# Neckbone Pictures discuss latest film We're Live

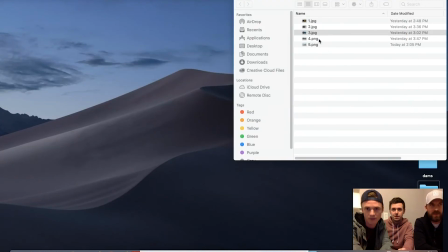[7:15]
that's that's pretty much the scene it was miserable shoot this
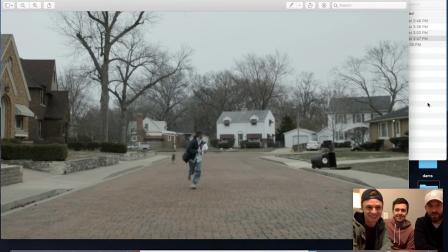[7:23]
is so fun so so the dog oh yeah yeah this was my girlfriend Jenna's dog who was this dog who loves me so no matter where I'm at he will chase me it's just a matter of like so Jenna was actually around
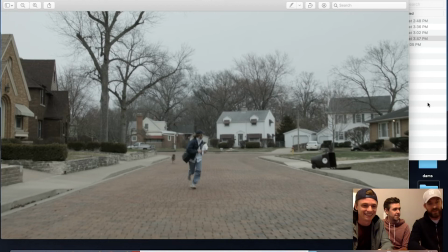[7:40]
the corner and holding him and she got the signal to let him go and and we yeah man was driving his van and Ty was in the back with the hatch up like shooting and I was running at the at the van and I believe we only shot at once because he was
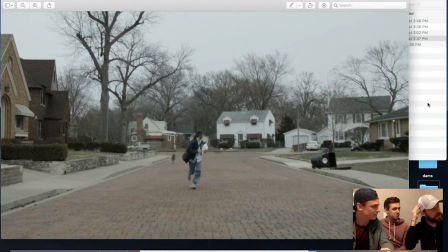[7:56]
actually so excited and fired up he was biting my head yeah we shot it once yeah it was like one take because I think if we would have done it again he was going for my throat i would love but he was fired up he was like he bit my head i actually had to like bend him off for real so yeah i attributed to method acting but uh poe completely stole the show he did like we had
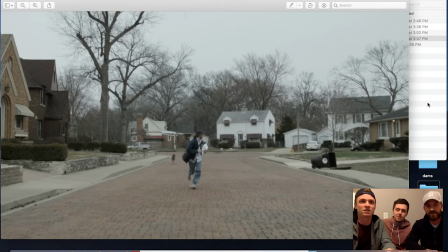[8:16]
no idea what to expect we just knew he would chase blake and we kind of just expected blake to run off camera from that like glide shot right there and just like cut the scene but then we're like well let's get a couple like still shots of Blake rolling in the yard and
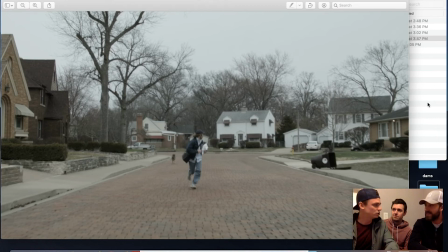[8:32]
see if Poe will like do what looks like an attack and he literally jumped on top you grabbed your pant leg as you like crawled off screen it was perfect it was perfect yeah that was that was great very fun uh like production choreography on this one
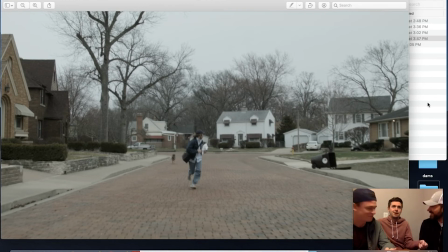[8:46]
because Ty's sitting in the trunk I got the window rolled down Blake's up there we got Poe on a leash and it's like all right go and we just you know keep it slow and steady it's just this was a far cry from Michael Bay yeah yeah sets going on this one but yeah it seemed to work and I mean
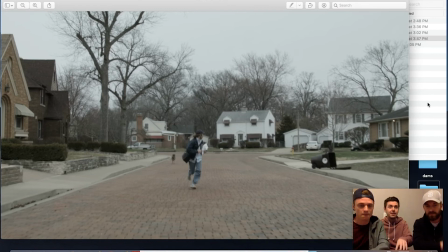[9:02]
it's it's got to be said to I mean post all the show but it was hilarious even editing this where Blake's like losing different you know pieces of his his male costume he's like looking over but running away from this dog and I think one thing that we use throughout the movie is this kind of you
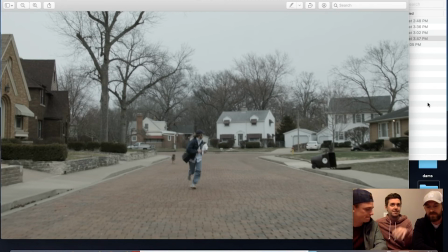[9:20]
know beautiful disaster where on the edit we pair these symphony Beethoven or Mozart and we kind of put it with a an awful situation a kind of contrast it is here's this beautiful demise of the life as these people knew it seemed to
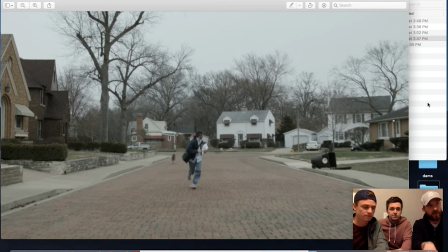[9:37]
work another note is this is this was one of the few shoots we actually did on a lunch break since we all have full-time jobs we had to find time when we could so this was on a lunch break I remember van Kim's for it's more tied it we all met in this neighborhood
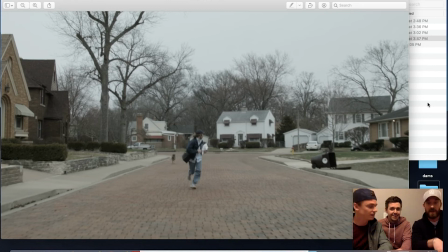[9:51]
and shot it like 20 minutes and then back to work but yeah that's we had to do that a lot in order to make this work you know so
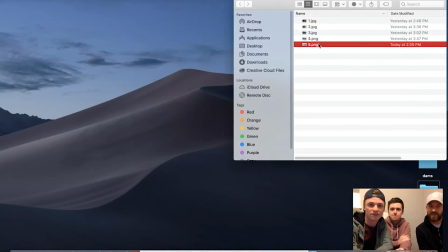[9:58]
yeah number five fog shop
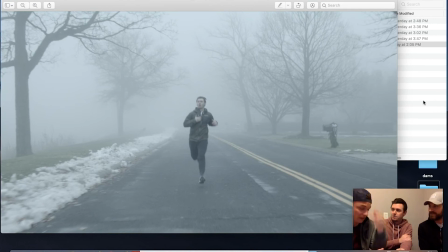[10:03]
this was another one too where Blake was saying where we had to like do stuff during lunch I'm pretty sure this day we just kind of woke up and realized I can't remember if I took the day off of work in general but like we were all just
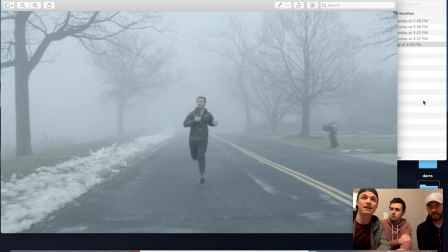[10:18]
kind of like we have to go shoot like we got to get outside because this is so different than anything else in our film and then we start thinking to ourselves kind of on the floor like okay let's look at the script what can we do in this weather how can we make
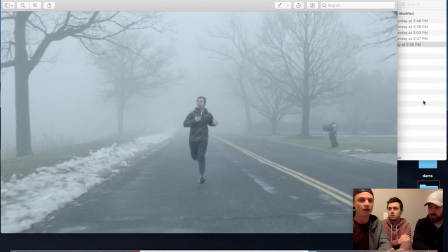[10:31]
this dramatic setting fit a dramatic part of the film so we're like okay let's you know everything's hitting the fan right now how about them starting to bounce back off the trampoline and getting back towards like a little bit of success so what we're looking at here is uh grandview drive which everyone
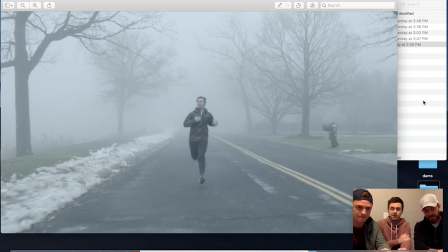[10:48]
who's from peoria knows peoria knows grandview drive and how beautiful it is um like ty said we woke up this was a super foggy morning we knew we needed a really like filmic scene so this one we scrolled through the rolodex and found it and we set up another kind of similar uh